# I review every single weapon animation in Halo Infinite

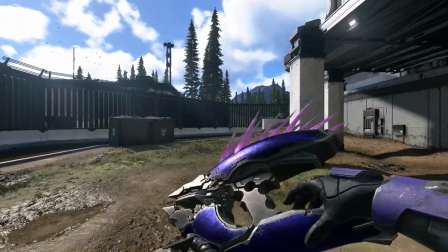The Spartan aggressively, violently slams the whole collection of needles into the face of anyone unfortunate to be standing in front of them.
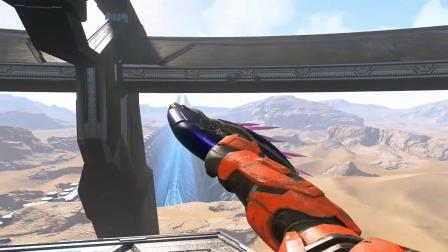Nice.
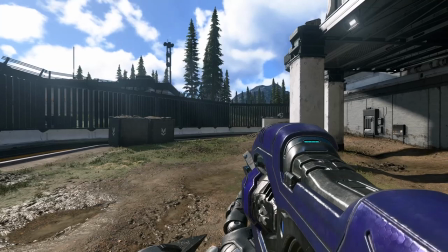Next on the list is the Pulse Carbine. It's a burst plasma weapon that shudders and kicks in the Spartan's hands while being fired,
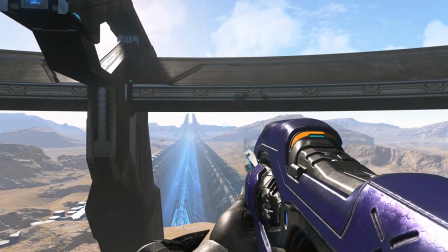and like the plasma pistol, there's a touch of awkwardness and unfamiliarity in how the Spartan handles it.
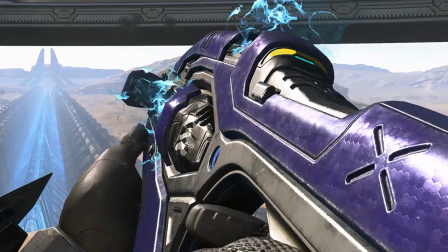A touch I love is how when the weapon overheats and opens its vents, there's a delayed reaction from the operator.
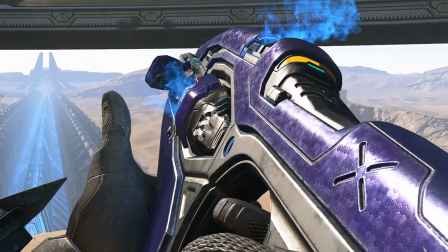It catches the Spartan by surprise and they quickly move their hand out of the way of the vents so that they don't get burnt before readjusting the weapon back into the firing position.
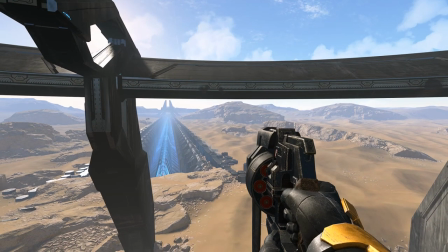Next up is the Banished Mangler. It's a revolver made for our favorite space monkeys, and man does this thing feel and look mean.
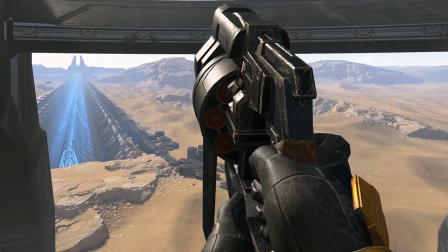In fact, the entire gun just shivers and flinches under each shot,
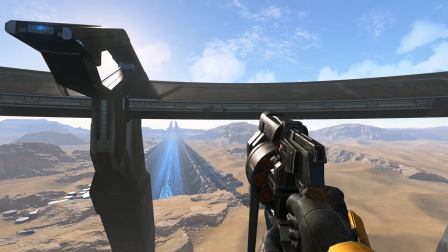and it makes the mangler feel haphazardly assembled, and like it's at risk of just falling apart in the next few months.
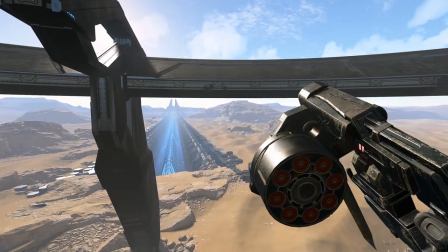The awkward weight and aggression behind its reload animations, firing and melee animations, make the gun feel just on point as a weapon fit for a brute. This thing is fun to use. Next up is the Banna Shock Rifle.
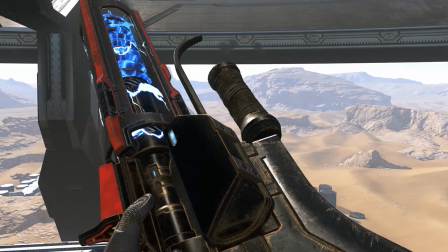Even more so than the Mangler, this thing feels very slapped together, with leather straps, bolts, and rusted metal all over.
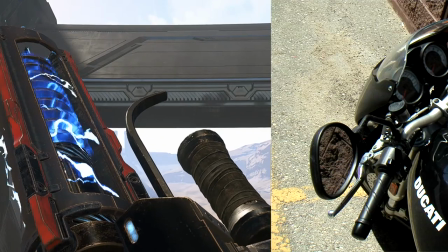And as a nice bit of personality, the underside of the barrel looks a bit like a motorcycle handlebar, which is kind of a flair that the brutes tend to have in their design language.
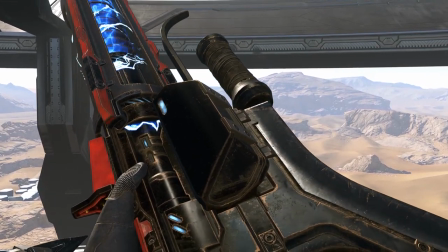The barrel of the shock rifle has been restructured into a magnetic cage of sort, which controls and contains an electrical charge built up by the gun.
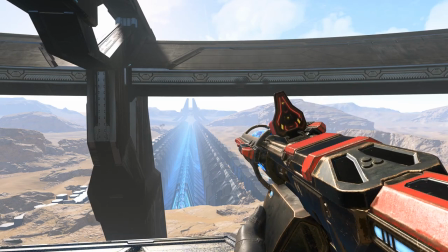Each time the weapon is fired, the gun shivers and recoils as a stream of electricity is projected out of the gun.
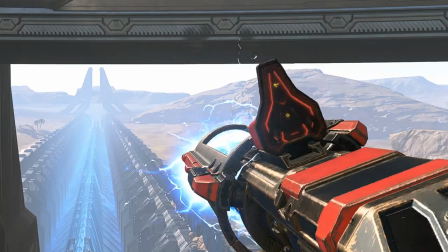When the player fires their last shot, the weapon completely powers down. The electricity in the cage is gone.
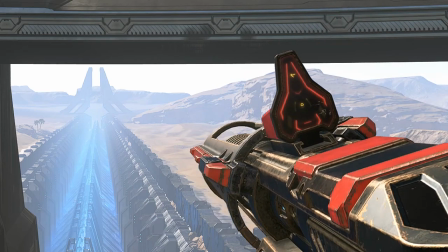This is where a cool detail comes in.
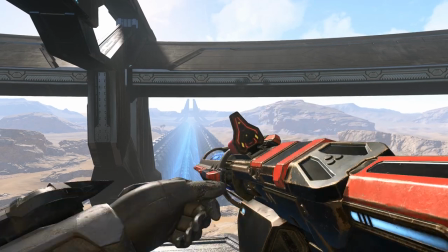Instead of reloading a magazine of some kind, the player flicks off this little brick from the top of the weapon and then puts in a new brick.
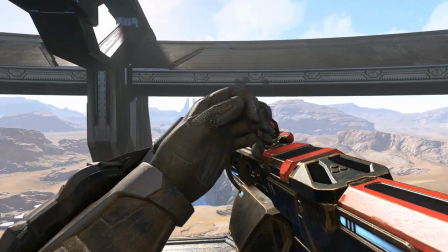The brick is slapped into place, and when that brick clicks, energy is restored to the barrel of the gun.
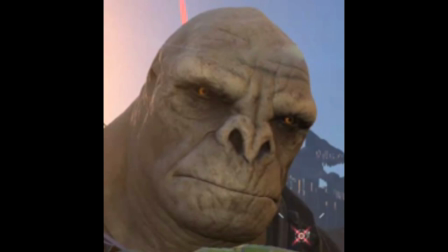The act of reloading is the equivalent of just changing out the batteries. It's a shame that the Brutes enjoy things like punching humans, smashing stuff,
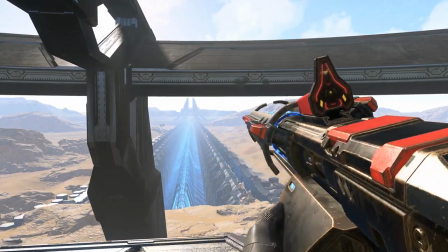and eating bananas, because the Brutes' knowledge of magnetic and electrical engineering is quite impressive.
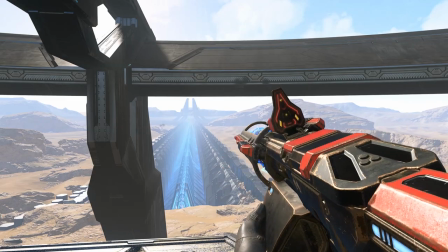This thing's a proper Tesla gun.
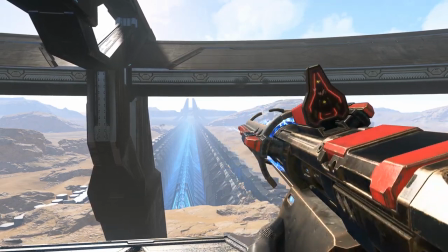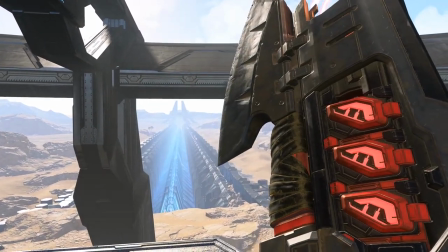Next up is the Banished Ravager, looking a bit like a Brute Spiker's bigger brother.
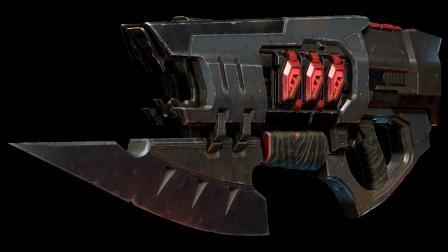The Ravager is a weapon I'm quite fond of, sporting an angry bayonet on the front. The Ravager can be described as...
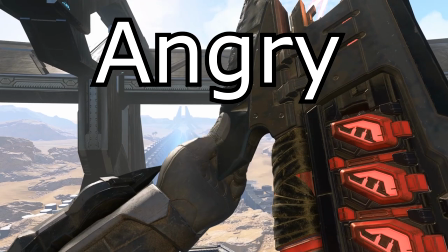Kind of an angry goo gun.
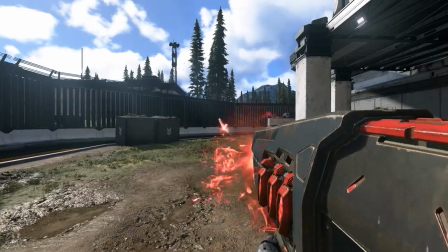When firing the weapon, globs of hot, gooey plasma are flung far from the user and splash all over the place, burning everything that the goo rests on.
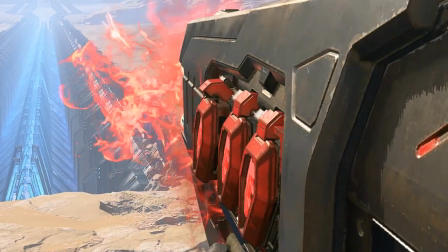As you fire it, plasma vapors build up, emitting from the vents on the side of the weapon, growing in intensity as the gun builds up heat until eventually overflowing,
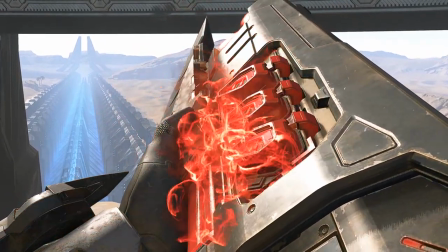shaking the gun violently and requiring the Spartan to flush the built-up plasma from the weapon before the angry thing calms down and is
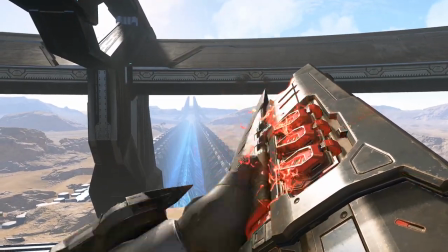ready to fire again.
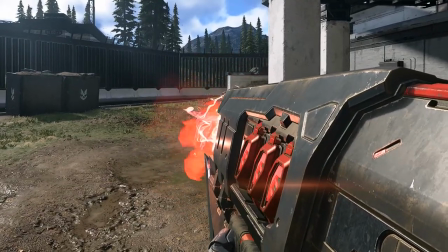When overcharging it, it seems like the Spartan is deliberately overloading the weapon, creating a massive glob of goo that spreads fire all over the place.
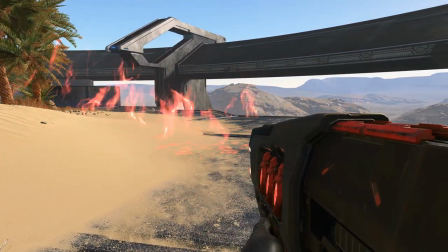And this is an area of the game that unfortunately I don't think looks that great.
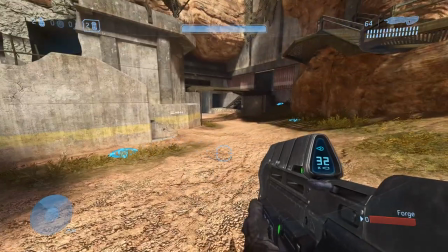Halo has done brute fire weapons in the past, most notably Halo 3, and the fire effects in that game looked excellent.
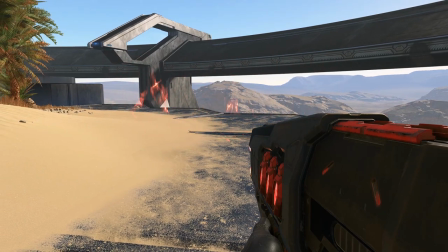In Halo Infinite, I'll be honest, they leave a lot to be desired. It looks kinda cheap when compared to a game from 2007 if I'm honest.
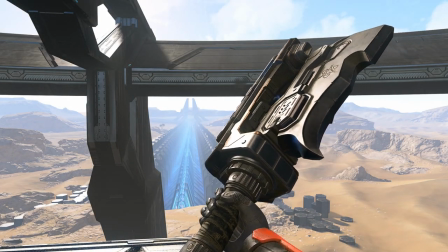Next up is the Banished Gravity Hammer. This is a weapon with quite a lot of weight behind its animations.
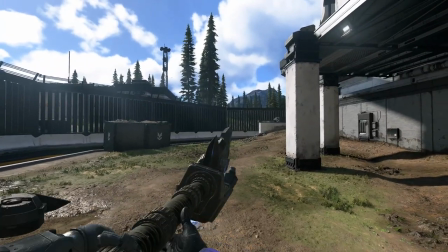The Spartan raises the weapon before allowing it to come crashing down on anyone unfortunate enough to be standing in front of them.
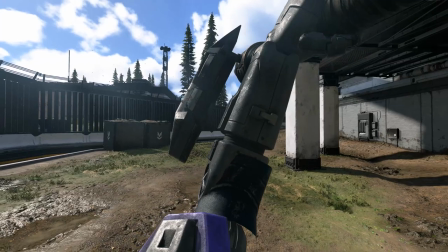The power of this weapon is only let down by the rather soft sound,
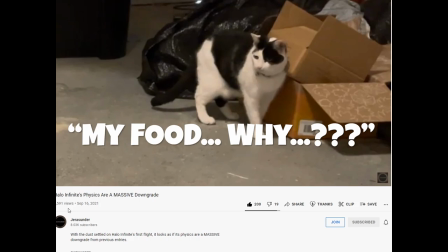which sounds a bit more like a box falling in someone's garage than this magnetized atmosphere disrupting gravity wave.